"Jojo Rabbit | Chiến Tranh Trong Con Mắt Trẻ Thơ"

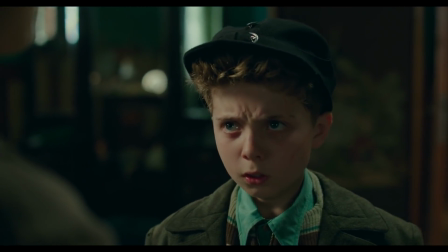[8:02]
Thế giới màu hồng với đầy sức sống của Châu Châu lúc này đây Đã dần dần bị sụp đổ một cách nhanh chóng Và sự tàn
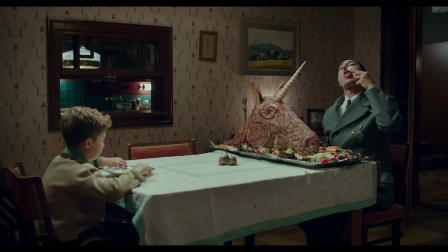[8:09]
bạo của chế độ Đức Quốc xã lần này được thể hiện rõ hơn bao giờ hết Cây chết của Rosie đã được nhà làm phim gợi mở
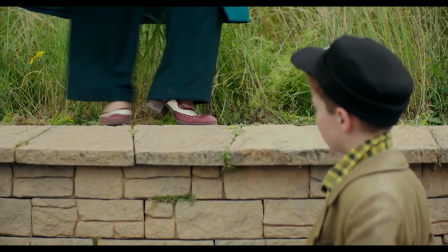[8:15]
cho khán giả Từ suốt nửa đầu của bộ phim qua hai tình tiết Đầu tiên, đó là qua cách quay phim liên tục focus trực tiếp vào đôi giày.
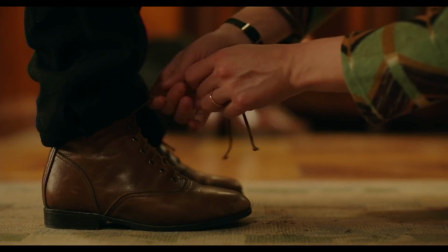[8:22]
Rồi cả việc Rosie buộc dây dày cho Jojo cũng được thực hiện rất nhiều.
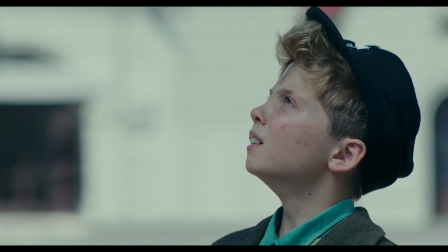[8:26]
Để rồi khoảnh khắc Jojo nhận ra mẹ của mình đang nằm trên giàn treo, cậu vẫn bình tĩnh thắt lại dây dày cho mẹ.
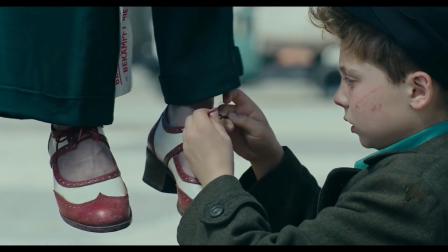[8:32]
Thế nhưng rồi, cậu vẫn không thể thắt dây dày cho đúng cách. Cuối cùng, ngồi lặng thinh trước giàn treo suốt buổi chiều.
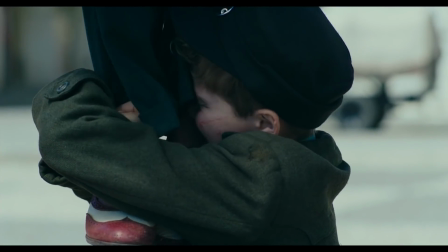[8:38]
Phần cảnh xúc động đó đã tạo ra một trong những cảnh lắng đọng nhất của năm 2019.
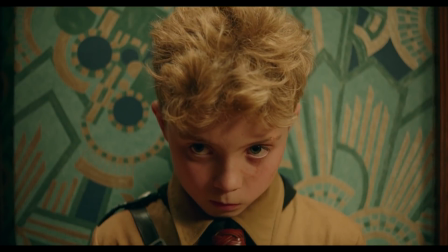[8:43]
Ngoài ra, sự kết thúc của Rosie còn được dự báo từ trước thông qua hình ảnh con bướm.
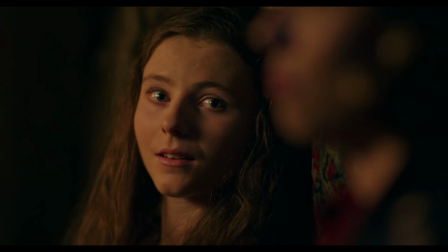[8:48]
Bướm được nhiều người xem là hiện thân của một sự truyền đổi, có thể là truyền đổi từ trạng thái tiêu cực sang tích cực.
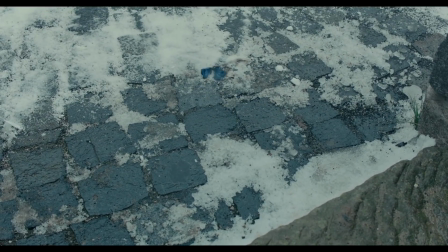[8:54]
Tuy nhiên ở Jojo Rabbit thì ngược lại, hình ảnh con bướm sau vài lần xuất hiện trước đó, ở lần xuất hiện sau cùng, nó đã dẫn dắt Jojo đến với giàn treo của mẹ,
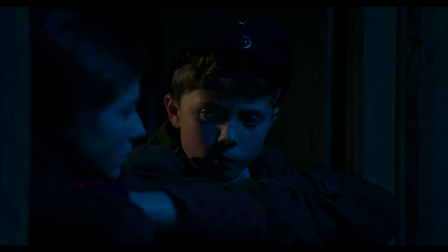[9:02]
dẫn dắt từ một cuộc sống đầy hủn nhiên đến khoảnh khắc mọi thứ dần vụn vỡ hoàn toàn.
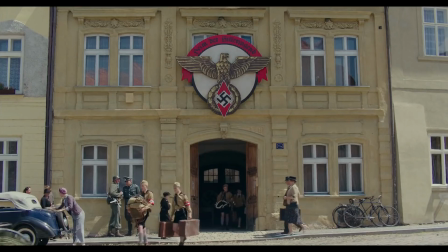[9:07]
Khi người thân nhất của Jojo bị tước đi thì chưa hẳn thế giới của cậu bị sụp đổ,
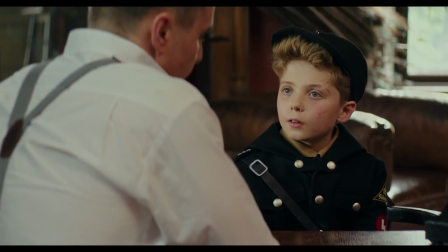[9:12]
vì lý tưởng lúc ấy của cậu vẫn đang hướng về Đức Quốc xã, để rồi khi Thế chiên thứ hai bắt đầu đang đi đến hồi kết,
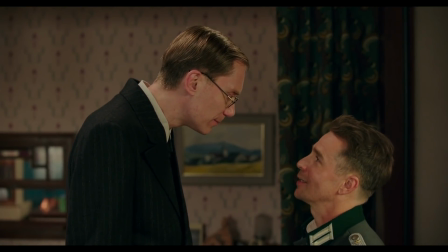[9:18]
Đức Quốc xã vẫn đang làm mọi cách để giữ lại thể diện của mình. Họ đã cử người đến nhà Châu Châu để khám xét.
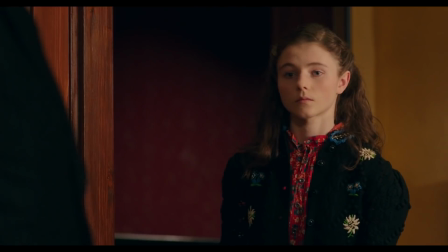[9:24]
Lúc này đây,
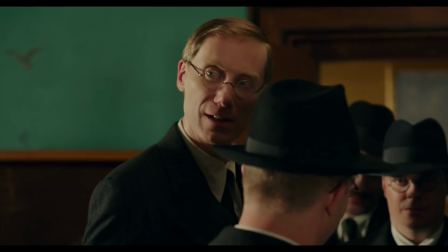[9:24]
cô bé người Do Thái Elsa đã đóng giả làm người trị quá cố của Châu Châu và bất ngờ thay là không ai trong đội khám xét có thể nhận ra trước mắt mình là một người Do Thái.
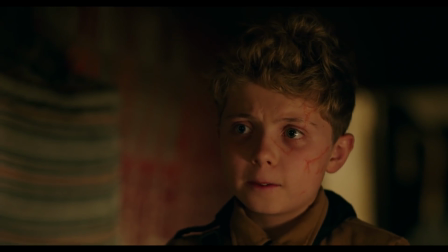[9:33]
Tại thời điểm mấu chốt này, Châu Châu mới bắt đầu vỡ lẽ ra rằng anh được dạy cả đời là người Do Thái rất quái dị về ngoại hình,
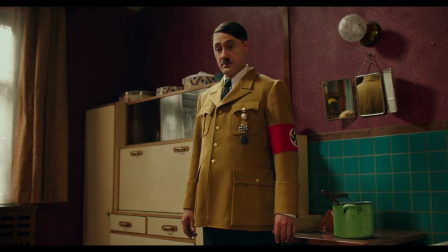[9:40]
thái độ, dễ dàng có thể phát hiện nếu loài Do Thái đứng giữa đám đông của người Đức thượng đẳng.
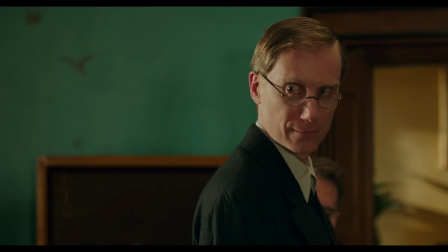[9:45]
Thế nhưng rồi ở khoảnh khắc không ai nhận ra Elsa là do người Do Thái giả dạng.
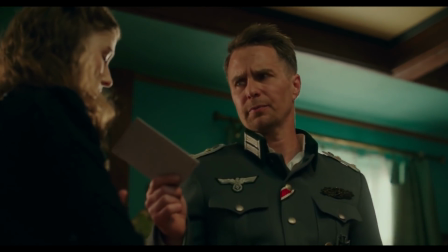[9:49]
Ngoại trừ đại úy Klenzendorf nhận ra, thế nhưng đã bỏ qua, thì sự quân tín của Châu Châu đã vơi đi phần nhiều.
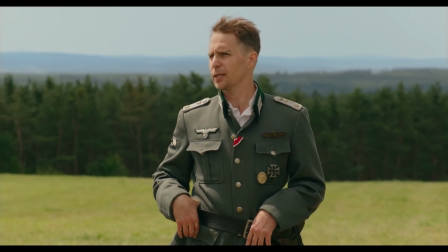[9:55]
Ngoài ra thì nói về đại úy Klenzendorf, ông cũng là một biểu tượng khá nhạy cảm, thế nhưng cũng lại tiếp tục đại diện cho sự tinh tế của YTT.
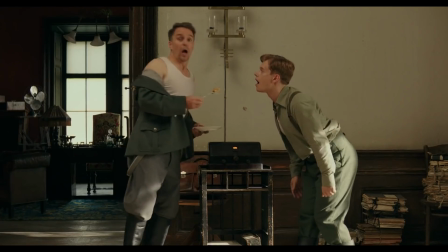[10:03]
Đó chính là vì vị đại úy luôn xuất hiện trong bộ cánh sạc sỡ của ta, đại diện cho những con người đồng tính ở thời đại đó. một đối tượng dễ dàng bị phán xét,
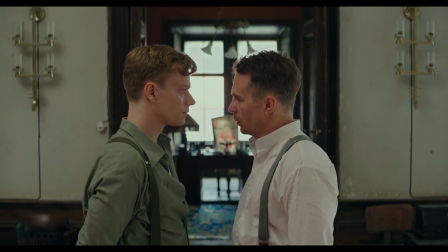[10:11]
thậm chí là tử hình bởi bọn man dợ. Bởi chúng coi những con người này không khác gì người Do Thái, ấy thế mà một kẻ thuộc Đức Quốc xã lại là người đồng tính.
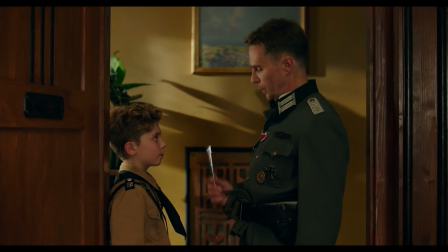[10:20]
Và chi tiết ông tha cho Jojo lẫn Elsa cho thấy sự đồng cảm của ông với cặp đôi,
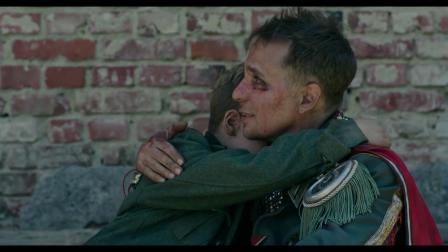[10:24]
sự đồng cảm cho những con người luôn bị mắc thòng lòng vào cổ và mất mạng bất cứ lúc nào nếu bị lộ bản chất thật.
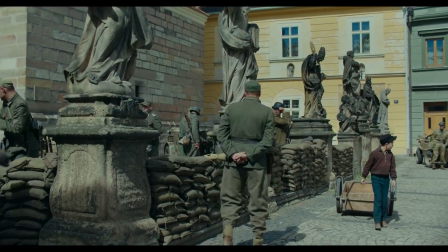[10:30]
Trở lại với bộ phim, trong phân đoạn quân Mỹ tiến vào thành phố, sự tàn bạo của Đức Quốc xã đã được Taika Waititi thể hiện rõ ràng nhất.
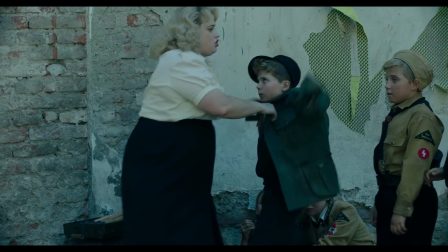[10:37]
Jojo bị bắt mặc áo Đức Quốc xã và bắt là hãy nổ súng nhiều nhất có thể.
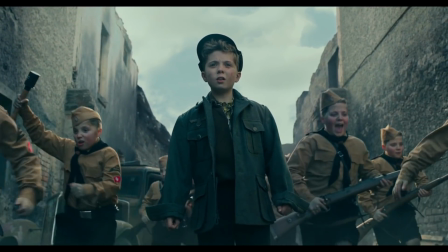[10:42]
Những đứa bạn của cậu thì đứa nào cũng bị bắt cầm súng ra chiến trường, thậm chí có đứa còn bị bắt ôm bom tiến vào quân địch.
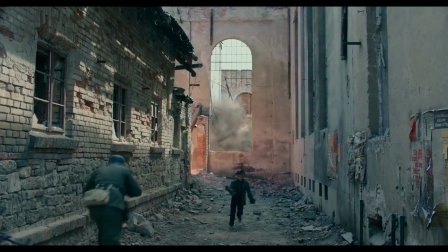[10:48]
Jojo thì bây giờ, cậu mới thực sự là chính mình, khi đứa trẻ không thể giết một con thỏ đã sẵn sàng vứt súng mà bỏ chạy. Kết thúc của phim là khi chiến tranh đã kết thúc, người bạn Hitler tưởng tượng của Jojo xuất hiện lần cuối cùng.
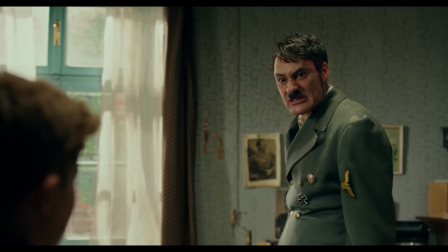[11:01]
Thế nhưng trái ngược với sự vui vẻ thường ngày, Bây giờ đây là hình ảnh một Hitler đáng sợ và nghiêm túc hơn rất nhiều Tương
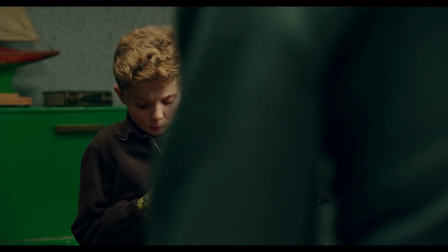[11:07]
tự như phiên bản vừa tự sát ngoài chiến trận Hắn đề nghị Jojo đeo băng vào và ra trận Thế nhưng lần này cậu đã từ chối
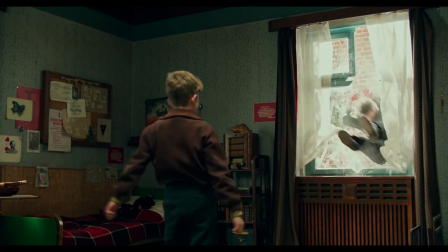[11:13]
và xuất hắn ra ngoài cửa sổ một lần và mãi mãi
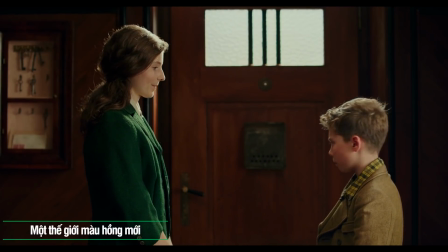[11:16]
Thế giới của cậu đã sụp đổ hoàn toàn Tuy nhiên đó không phải là một thế giới màu hồng trong tiềm thức trước đây của cậu nữa Mà thế giới màu hồng hiện tại chính là cùng cô gái người do thái
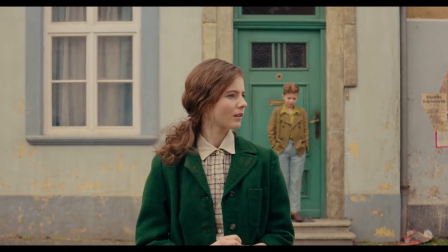[11:25]
Elsa đi hết quãng đường hiện tại Phim kết thúc bằng một phân cảnh thực sự đẹp mắt và cũng ấn tượng không kém Hai đứa trẻ Jojo và Elsa không cần ai bên cạnh,
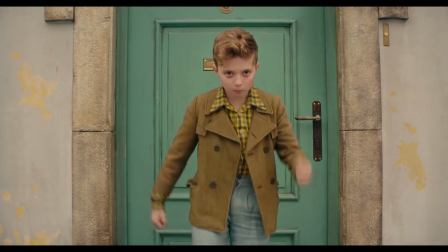[11:33]
không định hướng tương lai mù mịt. Cả hai đã cùng nhau đứng giữa đường phố và nhảy múa.
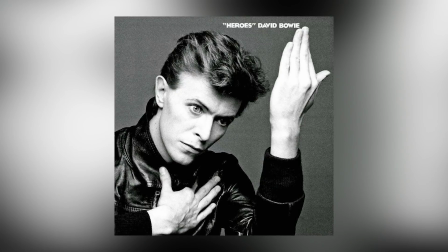[11:38]
Bài hát được phát có tên là Heroes của David Bowie, một trong những ca khúc mang tính biểu tượng nổi tiếng nhất của cố nhạc sĩ.
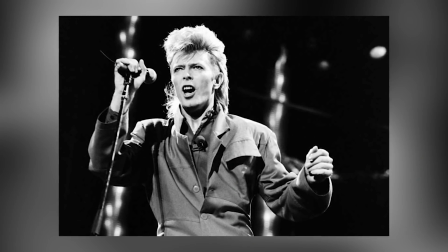[11:45]
Bản hit năm 1977 này là một phần của thời kỳ Bowie Berlin sau khi ông cư trú ở phía tây Berlin và bắt đầu sự nghiệp với nhạc điện tử.
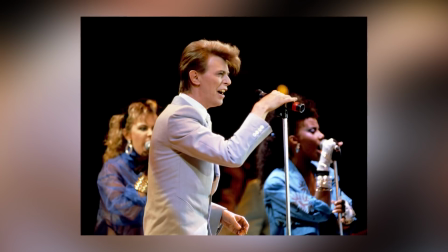[11:53]
Bài hát của ông được yêu thích đến nỗi Bộ Ngoại giao Đức đã tỏ lòng tôn kính của mình với Bowie sau khi ông qua đời vào năm 2016.
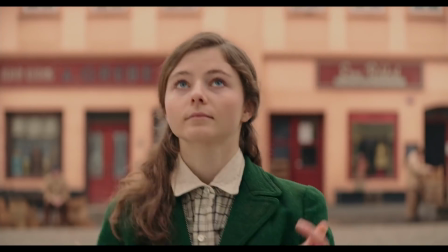[12:00]
Việc sử dụng bài hát tạm cho là hơi lỗi thời này và cái kết của bộ phim đã phần nào phù hợp với sự hài hước của YTT hơn bao giờ hết.